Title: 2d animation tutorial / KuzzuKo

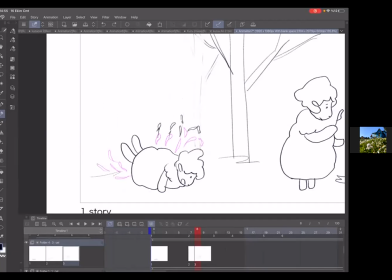Mesela karıştırıyoruz derseniz bir tane referans çizgisi açabilirsiniz.
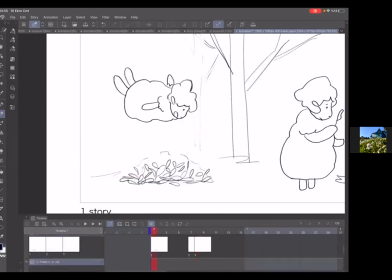Yine aşağıya açtım. Bir sayfa açtım. Oraya şuradan itibaren bu yapraklar için referans çizginizi ekleyebilirsiniz.
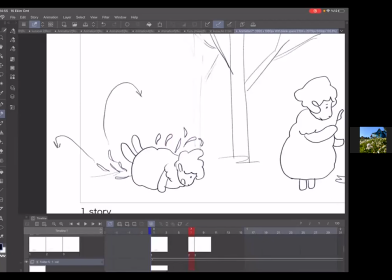Dedim ki ben bu yaprağı böyle düşüreceğim. Bu böyle gelsin. Bu buraya. Bu referans çizgisi her zaman sahnenizde kalsın.
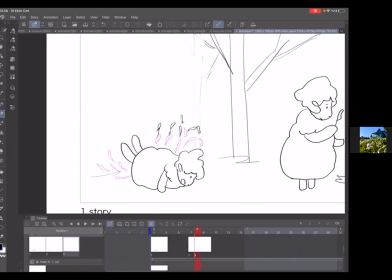Buraya geldiğinde gördüğünüz gibi referans çizgim aşağıda duruyor. Sadece o çizgiyi referans olarak görmek için oraya çizdim.
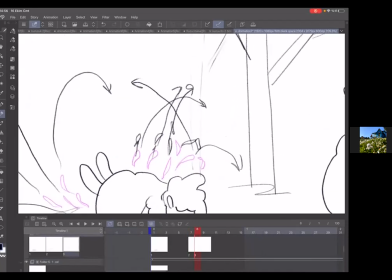Sonra bu çalışmam bittiğinde sileceğim. Ne yapıyorum?
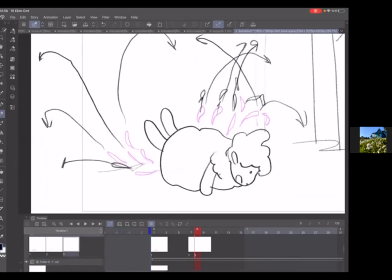Bu çizginin üzerinden götürüyorum bütün yaprakları. Bu burada. Bu burada. Biraz hızlı ilerlettim. Çünkü ilk hareketi hızlı başladı.
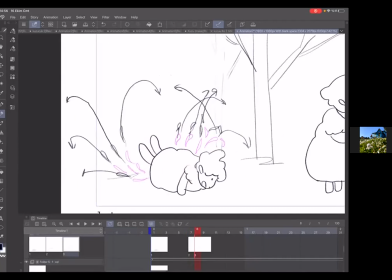Çünkü bir basınçla karşılaştı. Gittikçe yavaşlayacak. Bir de süremiz de az. Ben de en azından hızlı bir şekilde çizeyim. Önümüzdeki hafta daha ayrıntılı buna değiniriz.
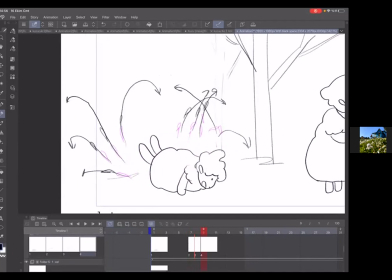Geliyoruz. Burada. Burada. Bu yöne doğru gelmiş. Bu da buraya doğru ilerliyor. Bir sonraki sayfaya geliyorum.
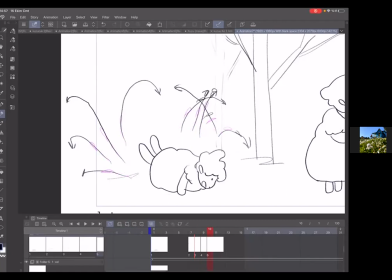Evet, bakın bunlar sahneden dışarı çıktı. Bir diğer sahne.
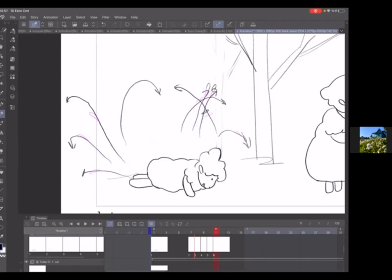Artık yaprakların yavaşladığını görebiliriz. O zaman ne yapacağız? Arasındaki mesafeyi azaltacağız, değil mi?
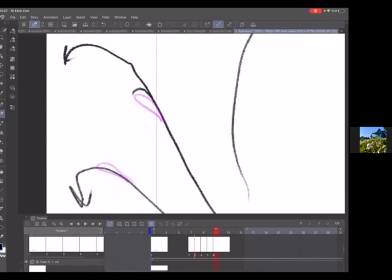Yani önce arasını açarak çiziyorduk. Şimdi daha yakın çiziyoruz. Çünkü belli bir yüksekliğe ulaştılar.
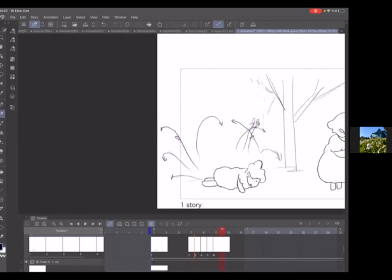Hızları düştü. Yavaşladılar.
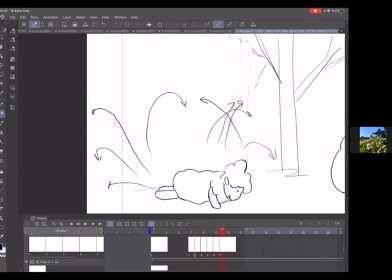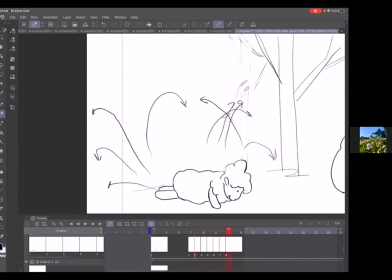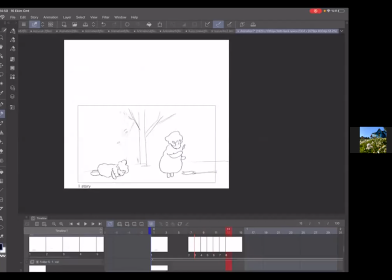Evet, vaktimiz dolmak üzere. O yüzden ben şöyle bir açayım. Nerede kalmışız?
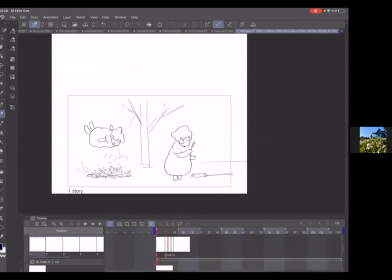Sonrasında devam edelim. Şu alanı daraltıyorum. Sadece burayı izleyebilmek için.
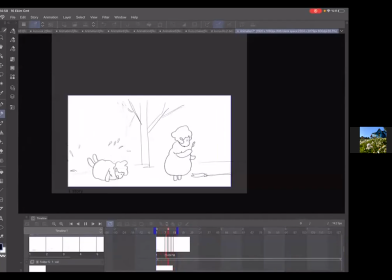Evet, bahsettiğim gibi yapraklar biraz hızlı. Onları daha da yavaşlatacağız. Önümüzdeki hafta yaprakların düşüşü ve annenin hareketiyle ilgili çalışmayı gerçekleştireceğiz.
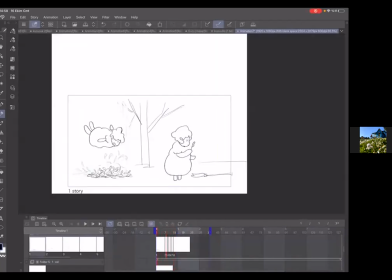Şunu biraz daha açayım.
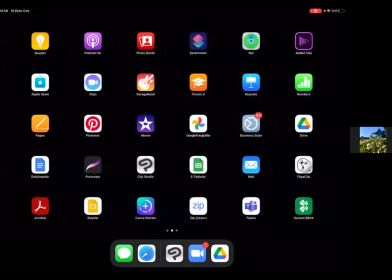Evet. Lütfen bu keyframe'leri mutlaka bu hafta çizin. Ardından önümüzdeki hafta in between'leri yerleştirelim. Evet. Yapabildiniz mi? Bu sahne sizin için yapabileceğiniz bir sahne olduğunu düşünüyorum. Umarım keyifli alacağınız bir sahnedir. Ne düşünüyorsunuz bu sahne hakkında? Var mı bir sorununuz? Yaprakların uçuştuğunu da çizeceğiz değil mi hocam? Yani şu an için en azından bu gösterdiğimiz keyframe'leri çizerseniz önümüzdeki hafta ara çizimleri ekleyeceğiz. Ama yaprakları da yapabilirseniz güzel olur. Size kalmış. Yapmak isterseniz yapın lütfen.